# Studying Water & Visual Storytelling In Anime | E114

And for those who don't know, The Great Passage is a narrative about dictionary making, and well, as you can probably guess,
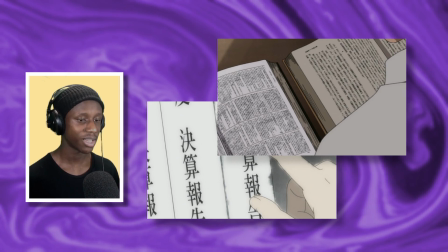4:17 is a very long process, and also something happening a lot less now because the internet has become a big tool for searching words. And so in order to represent this journey, it's visualized in this dream space essentially,
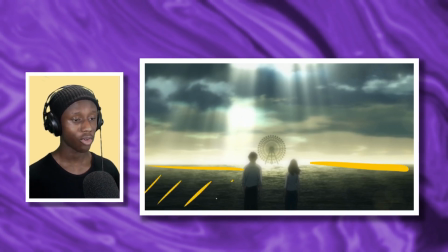4:30 where our main character Hajime is often transported, and he's standing on one side and then there's often a wheel on the other,
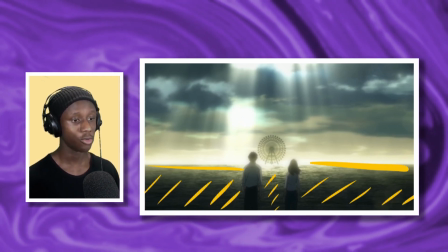4:37 but in the middle of it there's this massive, I guess, ocean or sea. The water here represents words.
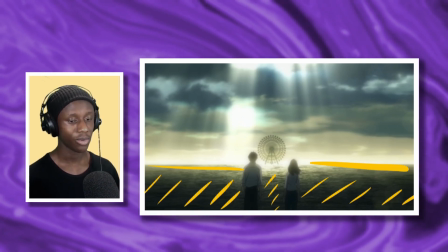4:43 There is a sea of words, an ocean of words, which is kind of blocking him from the wheel.
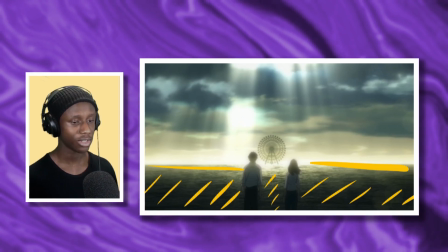4:50 And the grand metaphor of The Great Passage is essentially the fact fact that you need a boat, which is the dictionary, to get to the other side,
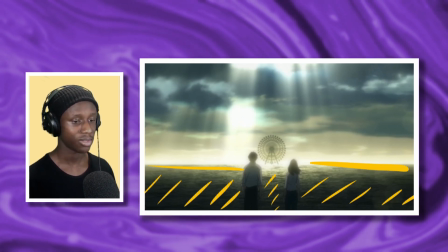4:59 and that boat is the dictionary that assists its readers throughout their entire lives to kind of get to grips with the world. To touch on what I was trying to get at earlier, though, I think what's really beautiful about it is that it presents itself as antagonistic.
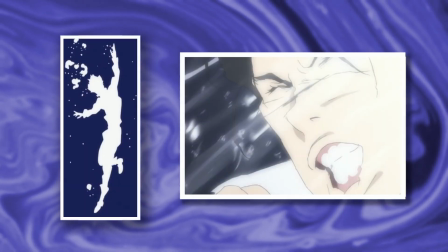5:14 This is done in one of the earlier episodes as well as the opening as well. The water is something that one can drown in.
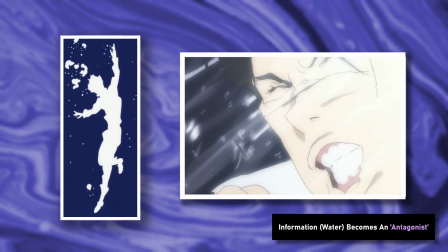5:20 One can be overwhelmed by words and information, and I think that's really powerful,
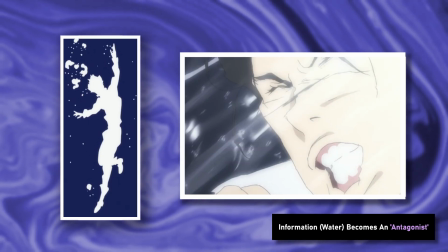5:26 just because I think that that's something that we all really experience, but seeing that physically, I think, changes the entire dynamic of it.
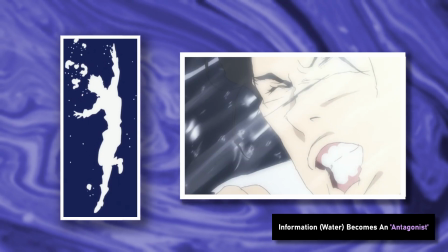5:34 You can see him being overwhelmed by it because, his face is being pushed back against the water. But by virtue of it being a force, it can also be controlled and resisted, which I also really love. And as the characters grow in this journey to write this dictionary, which they then label the Great Passage, this, I guess, metaphorical ocean of words changes too.
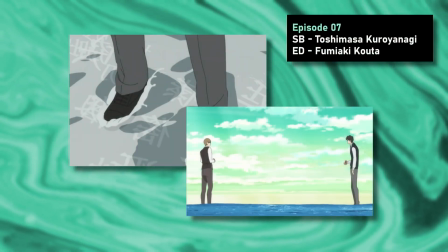5:57 There's one point in the show where they do enter this space, and the water's much more shallow, and they can actually work their way through it, which is, again, pretty optimistic.
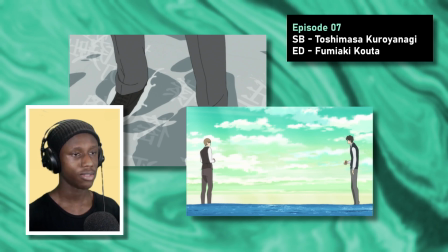6:05 As we'll see later into this episode, the best usages of a tool like water,
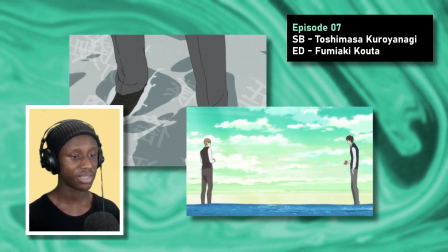6:10 I think, are those that constantly adapt to the context in which they're in.
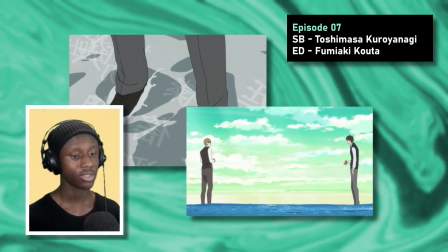6:15 I think it shows a lot of dedication and just a lot of skill on the part of a writer or director,
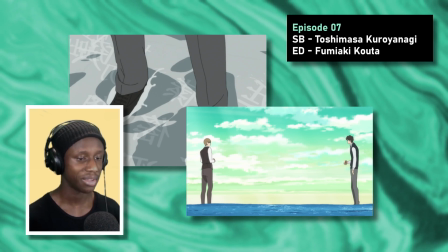6:21 or writer and director, to commit to a single idea and really make it work for themselves in different ways.
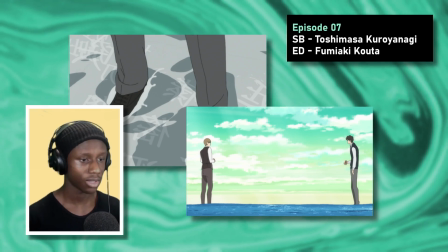6:28 And The Great Passage is a really good example, and just one of quite a few.
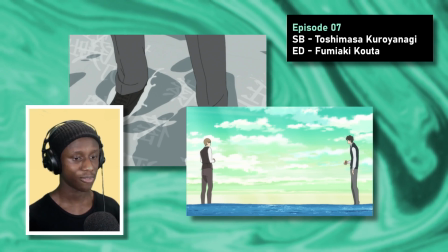6:32 I really love how it creates this focal message that the series can,
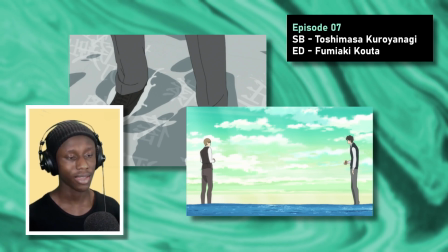6:38 it gives it a memorable identity, and that's, I think, the core of these visual tools ultimately.
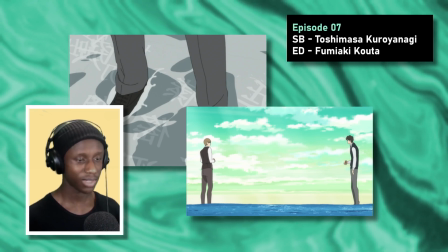6:43 It gives us something to latch onto, as opposed to having loads of different dispersed messages that we'll have to think about separately.
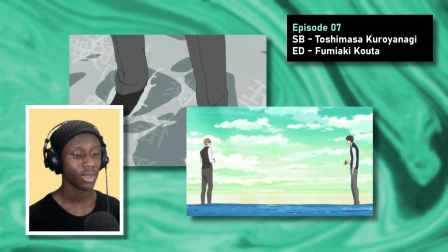6:51 You have one core thing that you can buy into, and The Great Passage is just one, again, of quite a few examples,
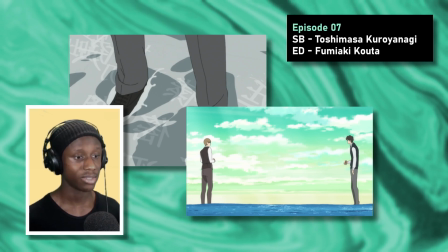6:58 as we'll look at in this episode, that really adds to the identity and the focal message of the anime they come from.
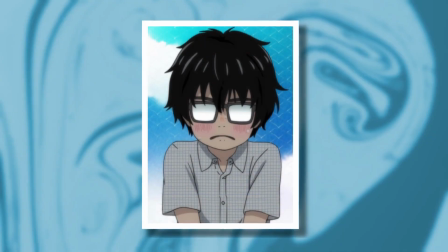7:10 I think a very similar thing can be said for March Comes In Like a Lion as well,
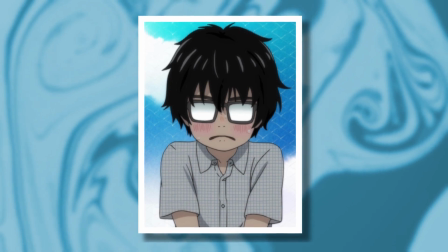7:15 which uses water in a kind of similar way, and also very well, and this is best reflected in its openings. There are so many other examples throughout the show, because it's probably the main metaphor for most of the show, and the main tool in which it uses. Water is the main tool in which it uses, but let's just focus on the OPs for now, or else we'll be here for a very long time.
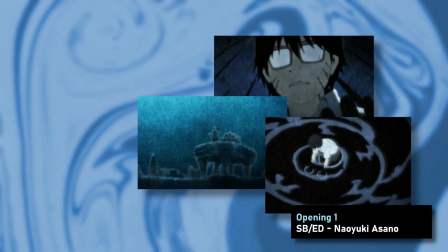7:37 We have the first opening, which is storyboarded and directed by Naoyuki Asano, and the compositing
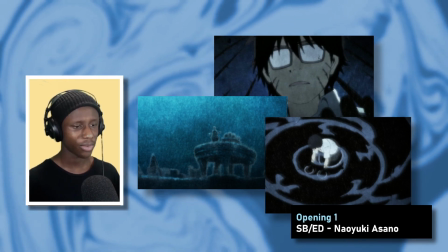7:44 overall or the photography of it all is quite noisy,
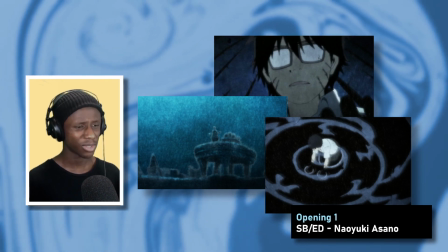7:49 and that it looks almost as if it's painted with these very murky,
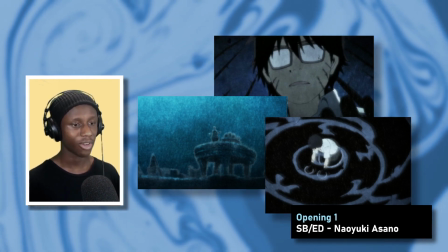7:53 quite dark watercolors.
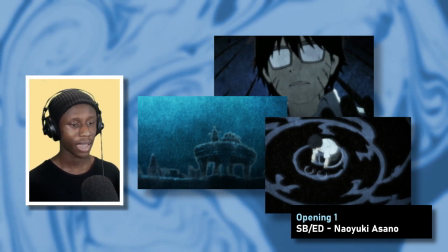7:55 And that being mixed with the actual physicality of the water presented in the opening,
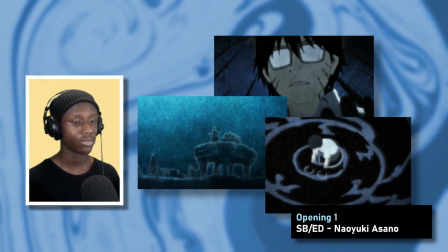8:01 which is drowning the main character, Rei, I think goes a long way to making the water
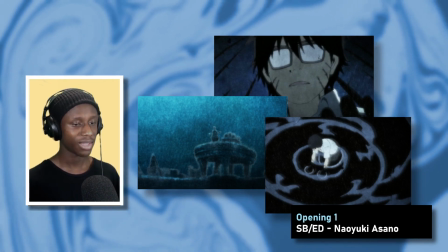8:08 appear not particularly antagonistic,
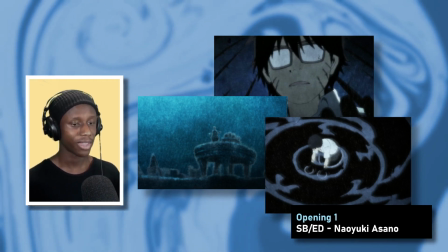8:10 but corrupting, as it swallows everything and swallows him and surrounds him completely,
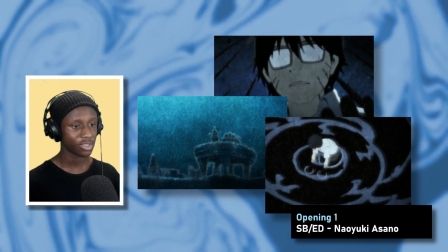8:18 and also swallows the fragments of what looks like his past life, where you see all these chairs and seats down below on like the bed of the ocean, or on the bottom of the body of water. But then that's almost diametrically opposed with opening 3, which is brought and directed by the one and only Ryousuke Nakamura,
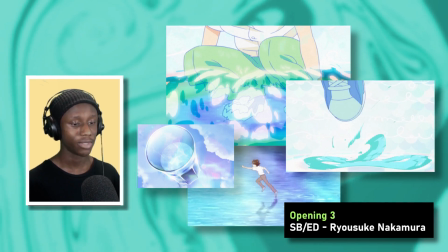8:35 and opening 4 as well, which is handled by Nobutaka Yoda, as well as Kazuya Shiotsuki.
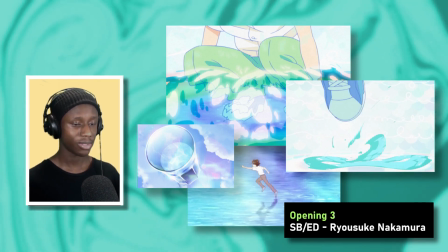8:42 And the water here is interacted with completely differently.
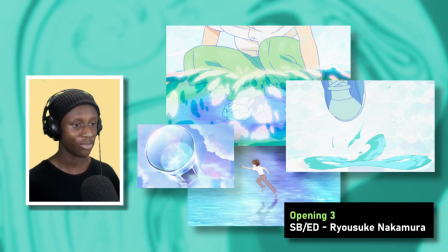8:48 What's really cool in opening 3 is where Rei can actually run across the water, in comparison to, of course, before, where he's drowning.
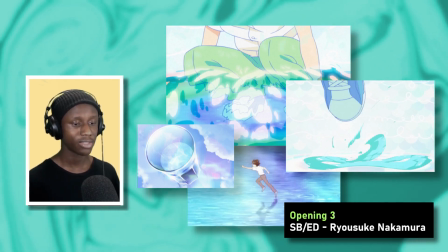8:55 He can't handle it at all. It's completely consumed him, and now he's the one making the impact on it.
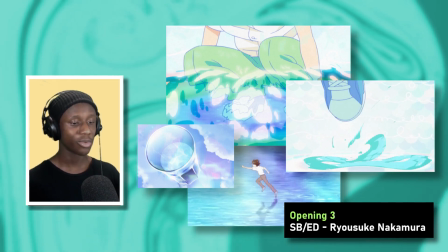9:02 So you see there's one scene where he's almost splashing onto the water. He makes an impact on the thing which was once drowning him.
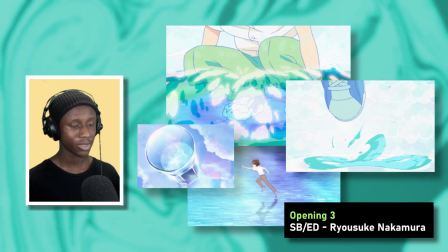9:09 And in the same way, you also have like this glass that stood across the water.
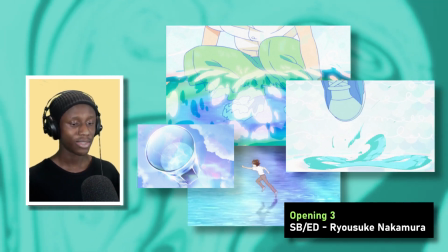9:14 It's like, I found that shot really powerful, because it's like, it's almost as if this past life isn't something that we've completely gotten over.
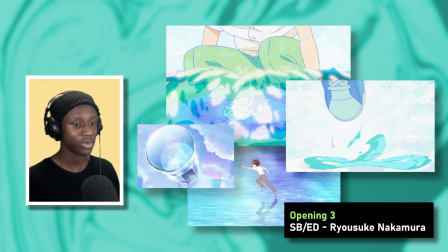9:21 Yeah, we can walk on it, but it's a part of us. We still have to interact and engage with it, but it's still very much there. and with us.
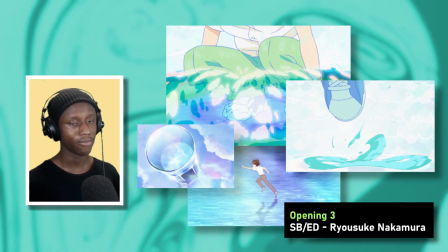9:30 The water isn't particularly coercing him anymore, but in fact, it's a springboard for him to,
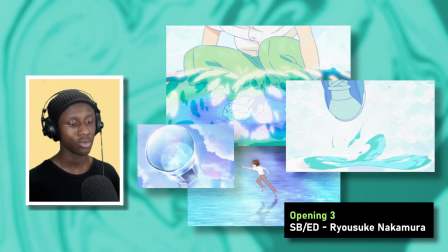9:36 I guess, explore new things and to become a better person than he once was.
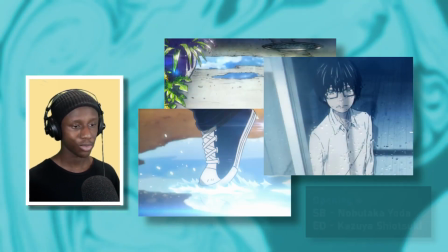9:42 And then in opening 4, we use water again pretty differently,
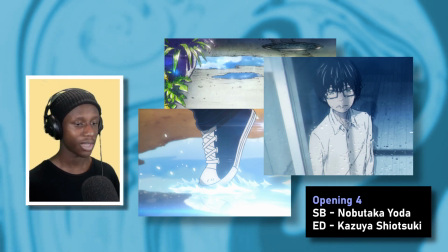9:46 where it's represented as puddles and also as this downpour of rain.
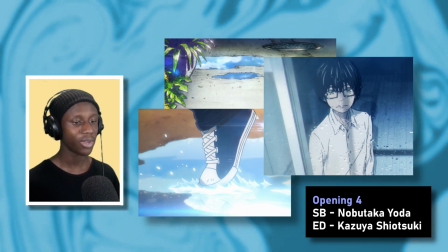9:52 Its physical state isn't particularly threatening anymore, even though it does still have a pretty dark mood to it. But something I was thinking about was how, with all the flowers in the opening and this less threatening form of water,
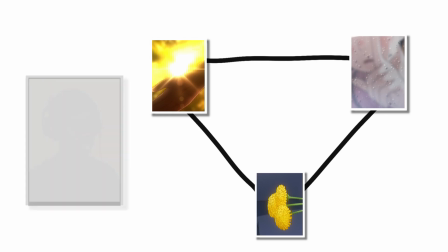10:05 a downpour of water, that it really could speak to the idea of growth and the fact that in order for a flower to grow,
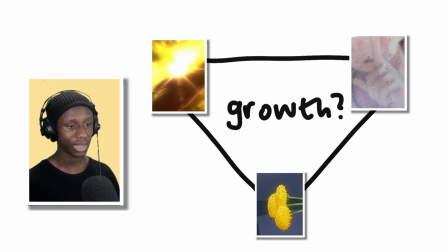10:12 as well as sun, which it needs, and March Comes in Like a Lion constantly is using light in its openings as this ray of hope almost. But it also needs rain as well in order to grow. And so I was thinking that if we were to bring Ray into this analogy and view Ray almost as a flower,
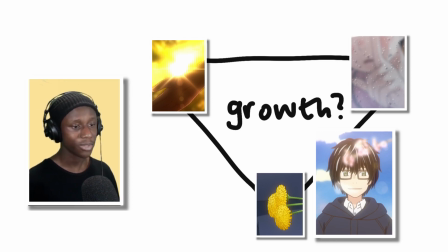10:30 water representing his grim past, the sun representing this almost optimistic future, that it's almost a necessary thing for him. He needs the rain. He needs the dark past in order to grow. He needs those things which were hanging on to him and keeping him back in order to progress,
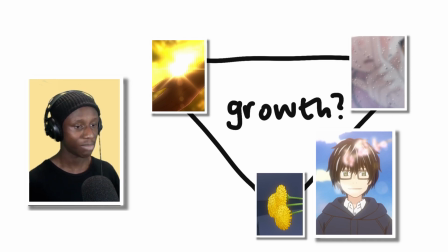10:48 because you know what you're trying to, I guess, leave behind and get better from. And so I really like all of these different presentations of water in March Comes in Like a Lion's openings, and I think it does contribute a hell of a lot to how we understand the show. So just to end this section, I think this much more active presentation of water really shouldn't be perceived as basic, because it honestly all depends on how you make use of it, like anything, like all tools. And I think those involved in handling these openings, for example, these shows, have a really great grasp of that and give these shows a really great central identity to work with.
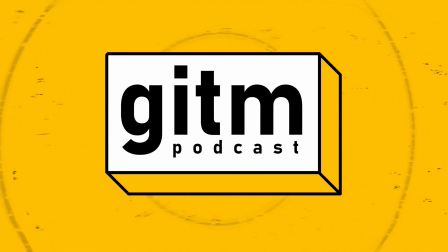Let's move this on a bit and look at water as a passive barrier. And I think this one's pretty different to the other one, where the physicality of it matters, but not particularly in the active sense that it is physically obstructing the characters in the active sense. So you don't have water drowning the characters and pushing them back, and it's worth overcoming.